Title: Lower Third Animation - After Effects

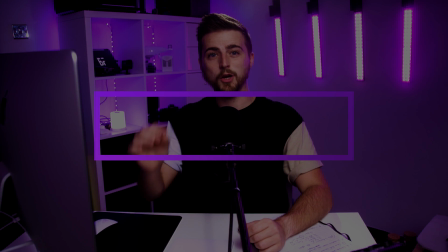[0:00]
In this video, I'm going to show you how to create this lower third inside of Adobe After Effects.
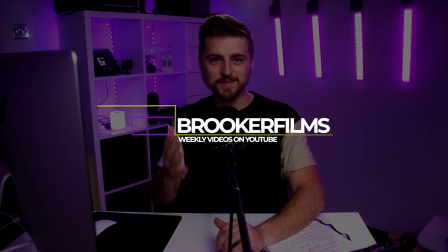[0:05]
So let's get into it.
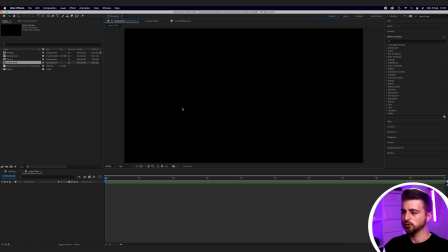[0:09]
So once you're inside of Adobe After Effects and you've got a brand new composition created, the first step is to focus on the box animation. So before we do anything, we just need to create that rectangle. So we'll go up to this rectangle tool on the top bar of After Effects, select that.
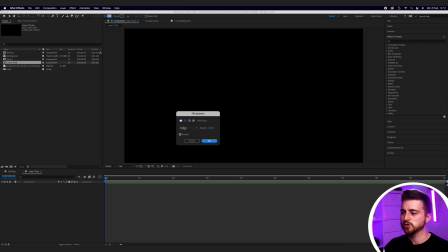[0:25]
Then we'll go across to fill and stroke. so select the word fill and make sure you select no fill press ok on this then go across to the word stroke and select solid color press ok on that and then you can just leave this as white because we're gonna add a gradient to
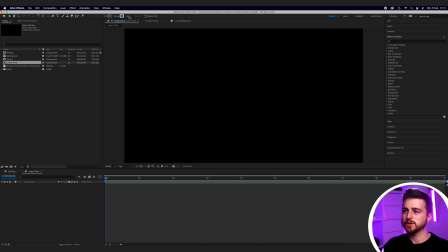[0:41]
this later on then we'll just increase that stroke to around five six seven eight somewhere around there and then we'll just turn on the proportional grid and we'll just draw a rectangle roughly in the middle of the frame so somewhere around here so from here we want to go in to the shape
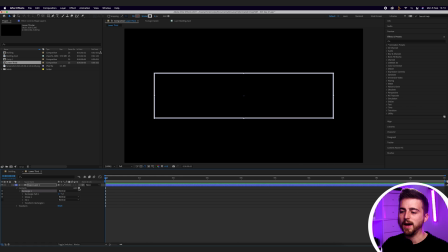[1:00]
layer one we'll go rectangle one and then you can see we've got add and a little play button next to it we'll press that and we'll go down to trim paths so we need to start with this off screen so let's go into trim paths and pull the start down to zero percent
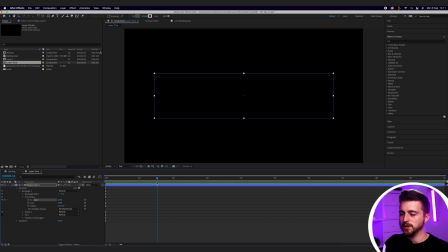[1:15]
and create a brand new keyframe on start then we'll move roughly one and a half seconds over and pull this all the way up to 100 percent now when we play this back you can see we've got this line animating in but at the moment the rotation looked a little robotic so we're
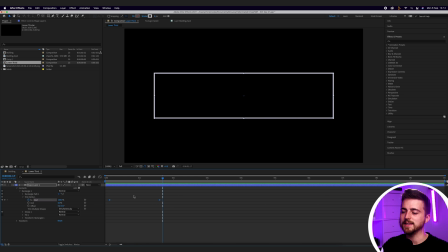[1:31]
going to convert these linear keyframes here into easy ease keyframes so we'll right click on one of those keyframes go to keyframe assistant and we'll select easy ease and now when we play this back you can see the animation looks a lot more professional
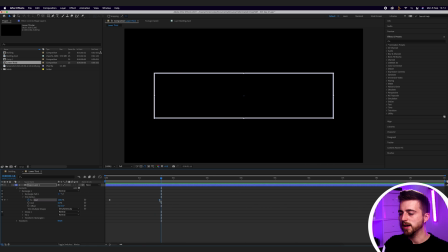[1:47]
now if that animation was too fast for you then please feel free to just extend the gap between these keyframes so as you can see extending the gap slows that down a little and then bringing them closer together speeds that up so we're going to keep this at around a two second distance between the first and the second keyframe and then from there we're just going to hold for a moment
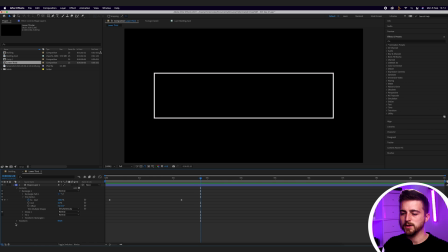[2:07]
so maybe half a second then we'll go into transform and we've got position scale so i'm just going to create brand new keyframe on position I'll create brand new keyframe on scale then we'll move roughly a second over and we'll pull the scale down but at the moment you can see the entire box is going to shrink
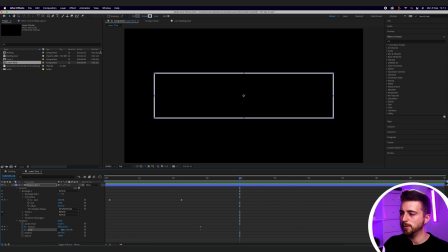[2:25]
so instead let's unlink scale then we'll pull the first number down and you can see we're going to get this square so if you need by the way if you need to have the proportional grid on for reference then feel free to do so so just pull the scale down until it's
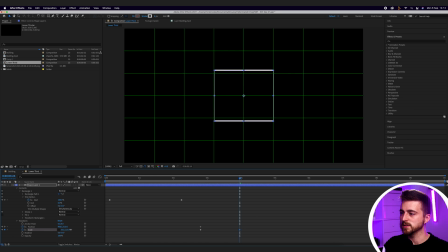[2:40]
here and then we can decrease the scale here if we wanted to create more of a rectangle but if you're going for the square effect then just leave this as this so when we play this back you can see that's going to animate on then it's going to shrink into a square
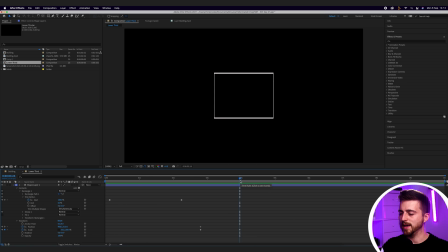[2:54]
but we didn't move the position and it would also be really cool as well if at this point the box shrunk a little bit so we're just going to pull this scale down even further here and then we'll pull this scale down as well and then we'll move this position like this let's see how that looks
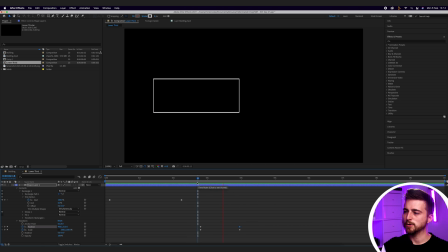[3:14]
as you can see it's animating over to there so that's not what we want we want it to shrink and then move across and as it moves across it reveals the text so we're going to move these position keyframes over to the right and when we play this back from the beginning
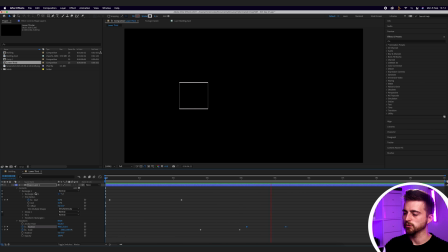[3:28]
it animates on it shrinks and then it goes across but there was a bit too much of a hold here
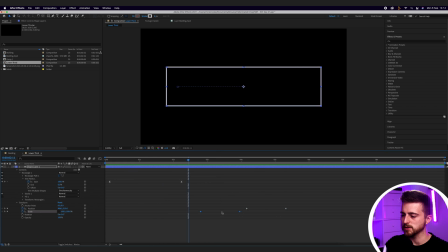[3:35]
it just it just hesitated a touch too long so we'll move those keyframes over to the left I would argue that that was too slow as well. So let's close the gap between those keyframes and then it will move over to the left. But that needs to happen a lot sooner and a lot quicker. So we'll pull that closer and decrease the gap. There you go.
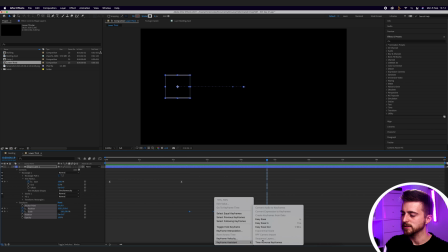[3:55]
And again, we want to convert these keyframes into easy keyframes. Let's see how that looks.
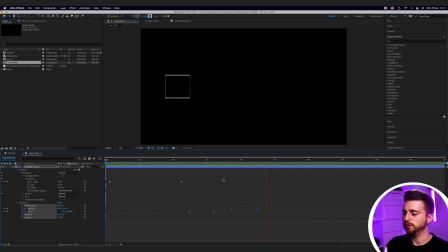[4:05]
Perfect.